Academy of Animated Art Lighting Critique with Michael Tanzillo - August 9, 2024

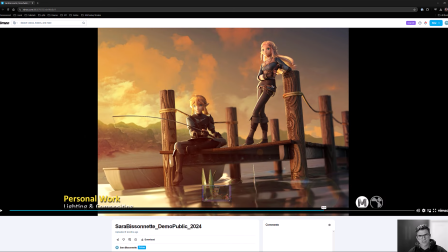[4:01]
So I see, in focus, out of focus foreground, in focus characters, out of focus pillar, out of focus pillar, out of focus pillar, out of focus pillar. Actually, this one's out of focus halfway up and down, but the background is totally in focus.
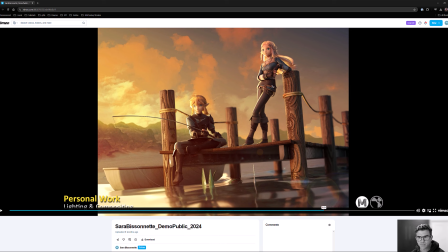[4:17]
So I think that you, in order to make this play out a little better, you would want that background to be out of focus as well.
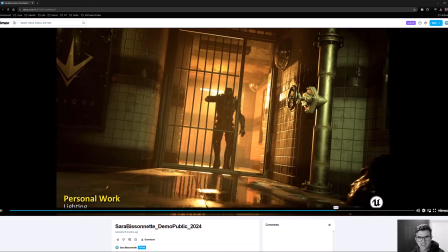[4:24]
This guy's looking good. I really like this project. The animation on this is super fun.
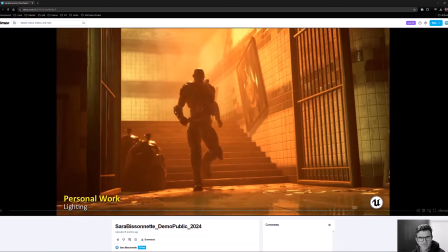[4:30]
This is from the Unreal Marketplace, I believe. And it's super rad.
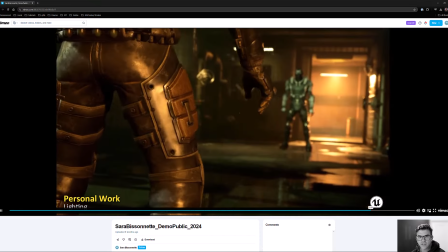[4:35]
Good entrance, like good lighting all around.
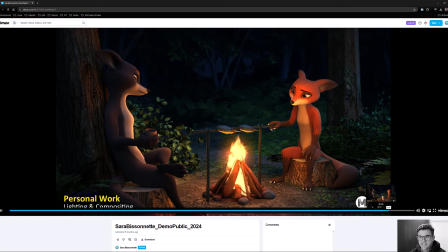[4:38]
Again, I just want to see a little bit more of your process in terms of reference and storytelling.
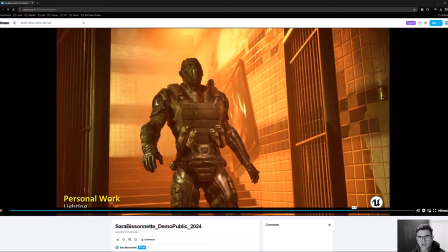[4:45]
So it's like, this is a great opportunity to show contrast between these two characters, because otherwise they look pretty similar.
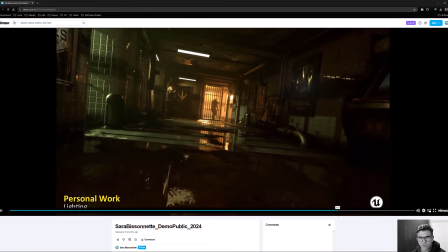[4:54]
It's like a Transformers movie where they all just kind of look alike when they're in an action sequence.
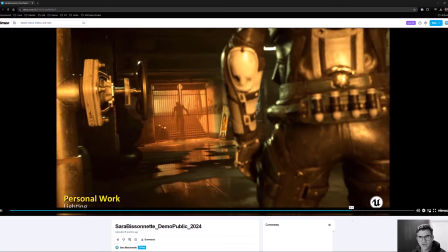[4:59]
So it's kind of like, You know, you got this one entering here, this one entering here.
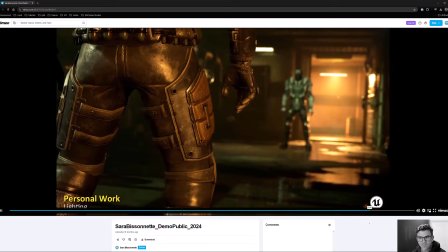[5:03]
Really like the reveal of like the silhouette, and then it steps into the light. That's awesome. But it's like, I just want to see some reference images and the thought process that went into the storytelling of that.
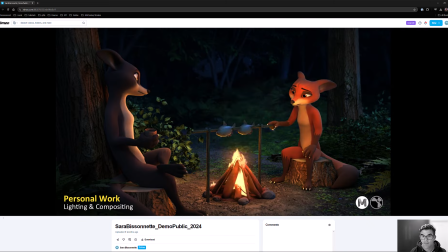[5:12]
That would really, really kind of seal it up. But overall, and then this project here is looking really good too.
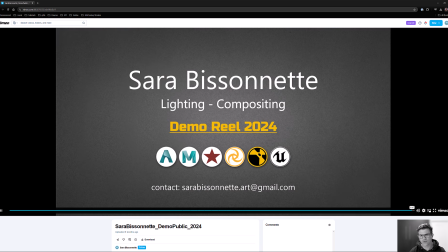[5:20]
So again, same deal, just reference imagery. If you can, and you have to do it for all of them, just maybe one or two of them out of the three personal projects.
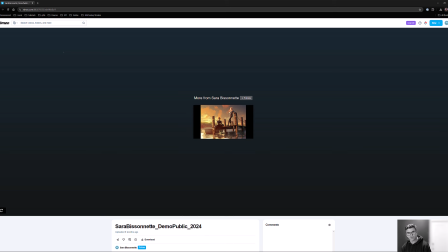[5:27]
But overall, your work is really sound, and that's the most important thing. It's just a matter of packaging it up and presenting it a little bit better.
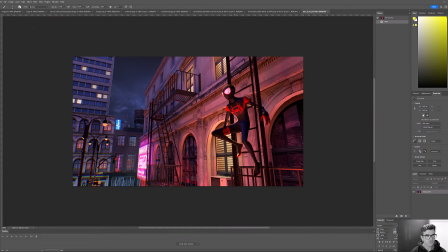[5:32]
It would be great. So really nice work overall there, Sarah. Okay, let's hop into some other work.
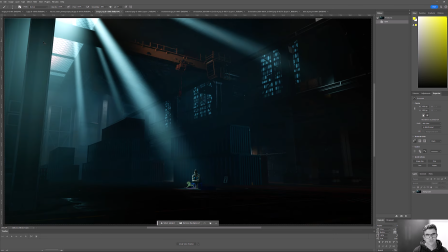[5:39]
So we'll just make sure it's nice and big.
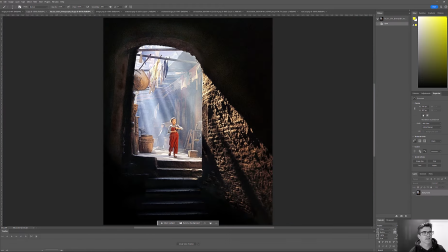[5:46]
I want to start with Mohammad's here.
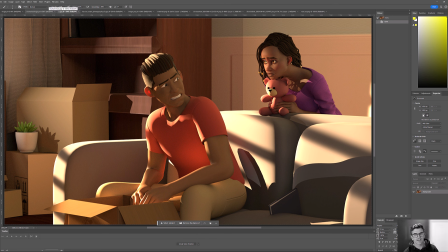[5:49]
So my apologies again on first missing your work and then grabbing the wrong one the second time around. So the only thing I was saying, I'll just reiterate what I wrote down, which was a couple things.
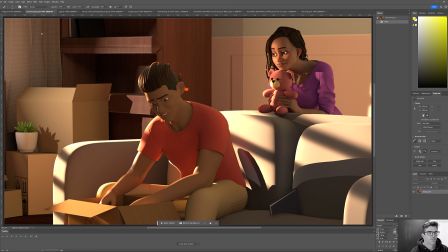[6:02]
Number one was that, grab white comb pen here. So shadows like this, and I'm not quite sure what this is here. Super tight, dark, like hard edge shadows don't really exist when light's passing through a window.
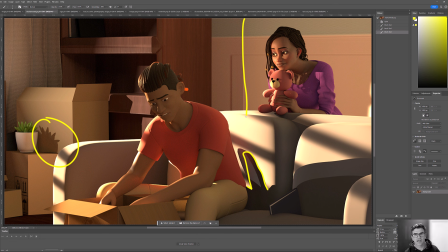[6:18]
Windows have a tendency to diffuse sunlight down a little bit, so that tends to get a little softer, especially when it gets a little further away from the window. So that would be one thing there. Number two, same note still applies, like this part of the character's face, it's all kind of a consistent tone. And one of the things about skin is that we have a lot of oil in our pores,
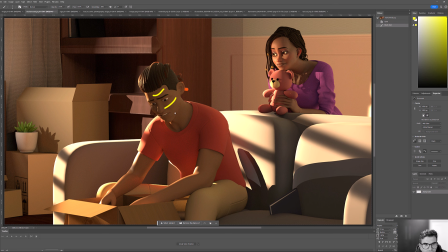[6:38]
so getting some more reflection on this side will really help break that up a little bit and create some more, you know, have a better understanding of this cheek structure and some other stuff going on in there. And the third one is, you've got a really nice bit of light wrapping around this character's face. I think that's working really, really well and creating some lovely shaping.
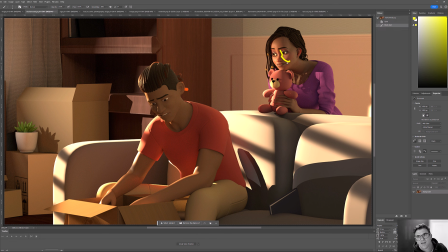[6:57]
The shadow, again, here could be a little bit softer, so I would increase the radius of that light. But this character is, I think we can, even if it's creating a separate key light just for this character,
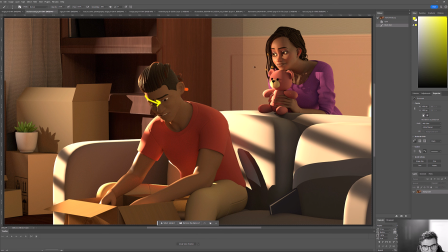[7:11]
and light linking it, it would just be a matter of wrapping it around the face just a little bit more. I'd love to see that same level of wrap that we're getting on her, on him as well. And then the final thing, it was just the amount of subsurface scattering we're seeing on some of these components. It's just there, it's very, very strong.
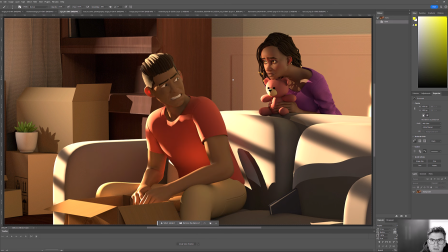[7:28]
And I think that it's good to have some of that, but a lot of that just tends to be too much, especially like on this ear, when it's on the opposite side from the key light, it's just a little bit strong. Like it's fine to get that, like a little bit less than that there, especially because, you know, you can believe that the sun's coming in from behind here.
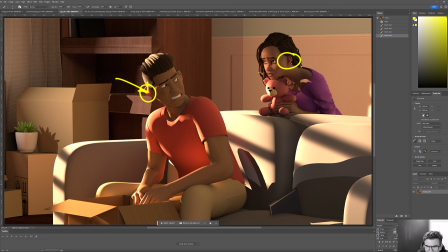[7:46]
But yeah, just something to be aware of there. And then, yeah, also just look into whatever that shape is. I don't know what's causing that. It might just be his shadow, but just might want to check that out.
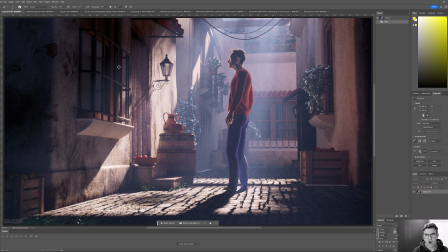[7:57]
So that's a good spot for you to begin with from there. So I think that would be good. All right, let's take a look at this Fan Ho inspired work here.
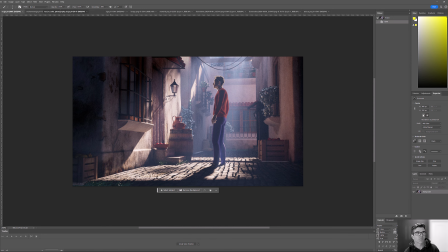[8:06]
Now, one thing about Fan Ho, and I love, I've probably mentioned this many times in my lectures, but I love Fan Ho.
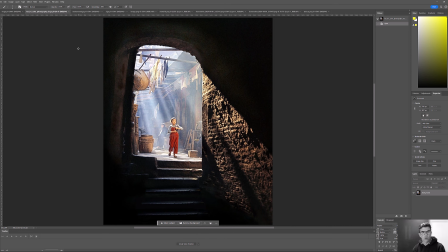[8:14]
Love the structure of what this artist brings to the table. So again, you'll look at lots of leading lines coming down here. Got the leading lines coming up here. We got the dark foreground to really kind of vignette the scene right in here.
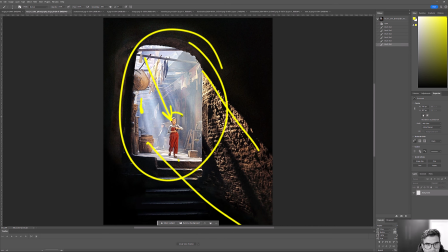[8:30]
And then also just an understanding of lifted dark values, medium dark values here, and then the darkest darks here in the foreground to really kind of build us forward.
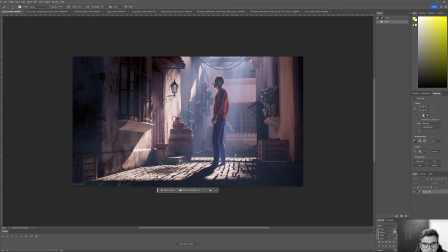[8:39]
With that in mind, I think we can do something similar here. I think the biggest one for me is like really, really adjusting the black points so that it structures back to front.
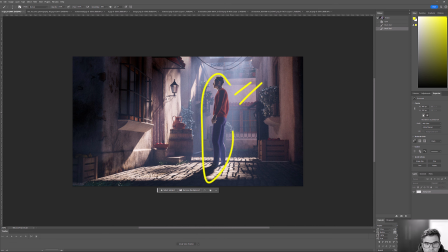[8:52]
So we want the most lifted back here. We want mid-tone values here and then the darkest here in the foreground to kind of create that vignetting. Now there's one area, and this looks like a little bit of like a broken material, so I would just check into it, is this wall right in here.
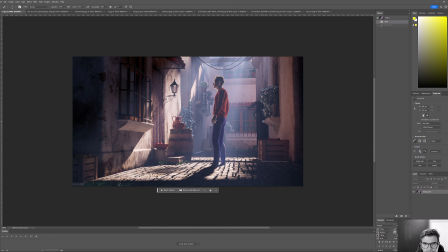[9:07]
That looks very, very black to me. So that's not like, that looks like it's missing the material, so I would just double check that there. There's something going on underneath the chin of the character. I'm not quite sure what that is. I would just look into that.
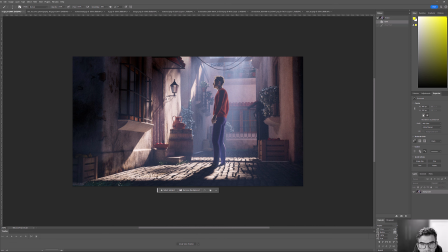[9:24]
And then in terms of the light coming down, feel free to tighten up those rays a little bit so they're a little bit sharper and a little more distinct, that lead the line right here. And then you can adjust, because I'm really looking, like this is really nice here.
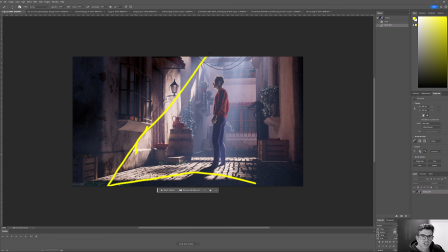[9:37]
Like there's some really nice subtle things going on, like this kind of shape. I want it to really kind of frame the character in. So it might be a matter of just tightening it down a little bit and just bringing it, bringing that line a little bit more central so that like all this stuff goes into the darkness. But I don't want to take away, because there's some really nice elements.
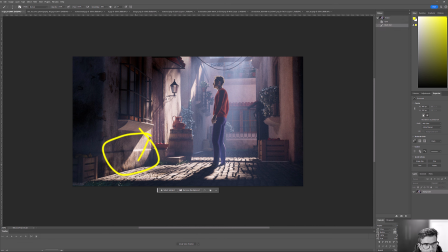[9:56]
Like if you just kind of focus in right in here, Like, this light versus this amount of bounce coming up in here looks really good. Looking around these pots, too, just, like, the rim and the amount of bounce light coming in there is looking really good. The other thing to check out, just double-check the character's feet. They look like they're in the ground.
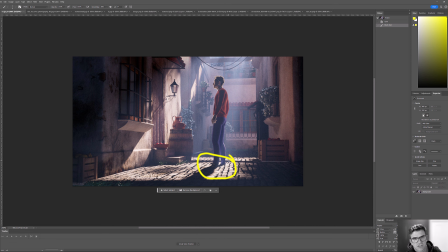[10:14]
So just something to be aware of there. And then the final thing is, so this character, again, is going to be silhouetted. There's going to be a little light wrapping around the side. The character, the story is the character looking at this door, right?
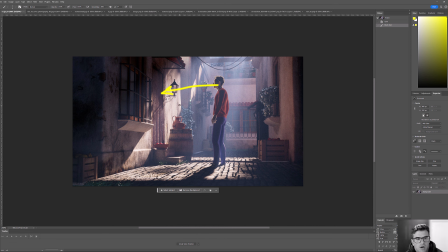[10:31]
So maybe I was wrong about keeping it tight to the character earlier. Maybe it's more about, like, do we want to highlight the door as a reference point? So really the light kind of comes down here, and then we really tighten it up more on the backside to really create this connection point between these two.
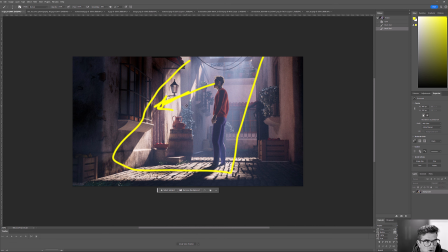[10:49]
Because maybe this is a childhood home. Maybe this is a home of somebody who passed away or something. I'm not really sure. But I would just make sure to if we're going to tell the story and the door is of significance,
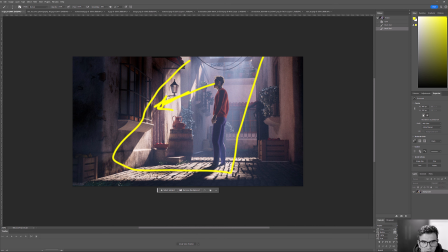[11:02]
I would find a way to highlight this connection between the two by circling the light around them, brightening the door a little bit, making something a little bit more impactful to really draw the eye there. But yeah, those are the biggest ones I would take away from this one right here. But really, really, really beautiful start.
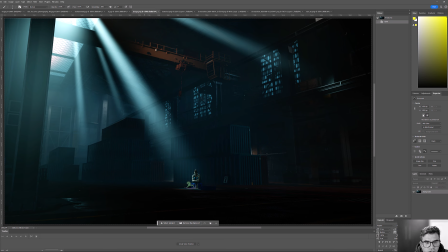[11:19]
All right. So next up, yeah, we've got this one.
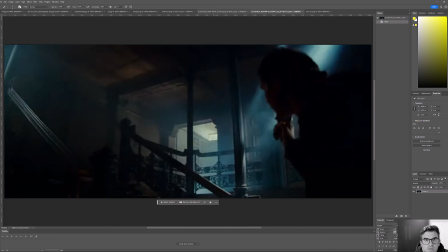[11:21]
We've got some reference from Blade Runner, I believe. So again, kind of a similar Fan Ho approach. Oh my gosh.
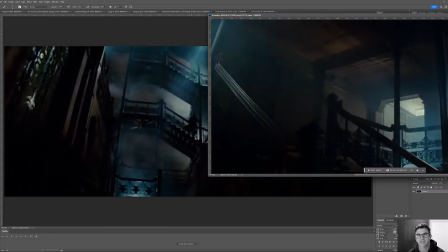[11:34]
Photoshop drives me nuts with this sometimes. You can't just like slide tabs around.
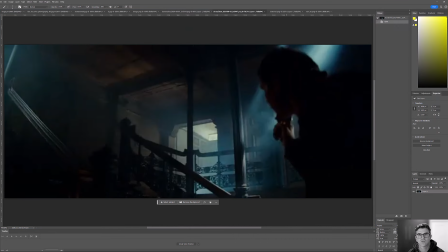[11:40]
Because if you do it once the wrong, you gotta be like absolutely perfect. Anyway, okay, great.
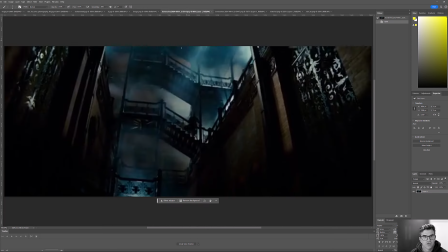[11:44]
So again, same idea of structure of, you know, lifted blacks in the distant, mid-tone blacks, and then dark blacks in the foreground.
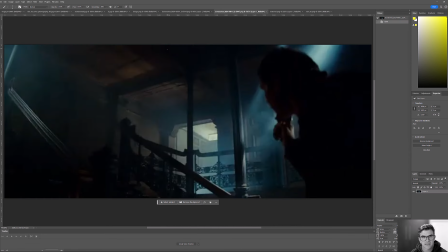[11:52]
Same thing here, dark blacks, medium blacks, lifted. You've got some of that going on.
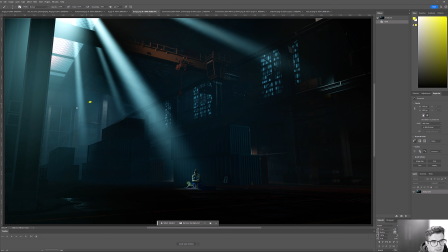[11:57]
I think you could push it further. I think that none of the stuff back here is of extreme importance, so you can lift those values and create even less contrast and more more value back there.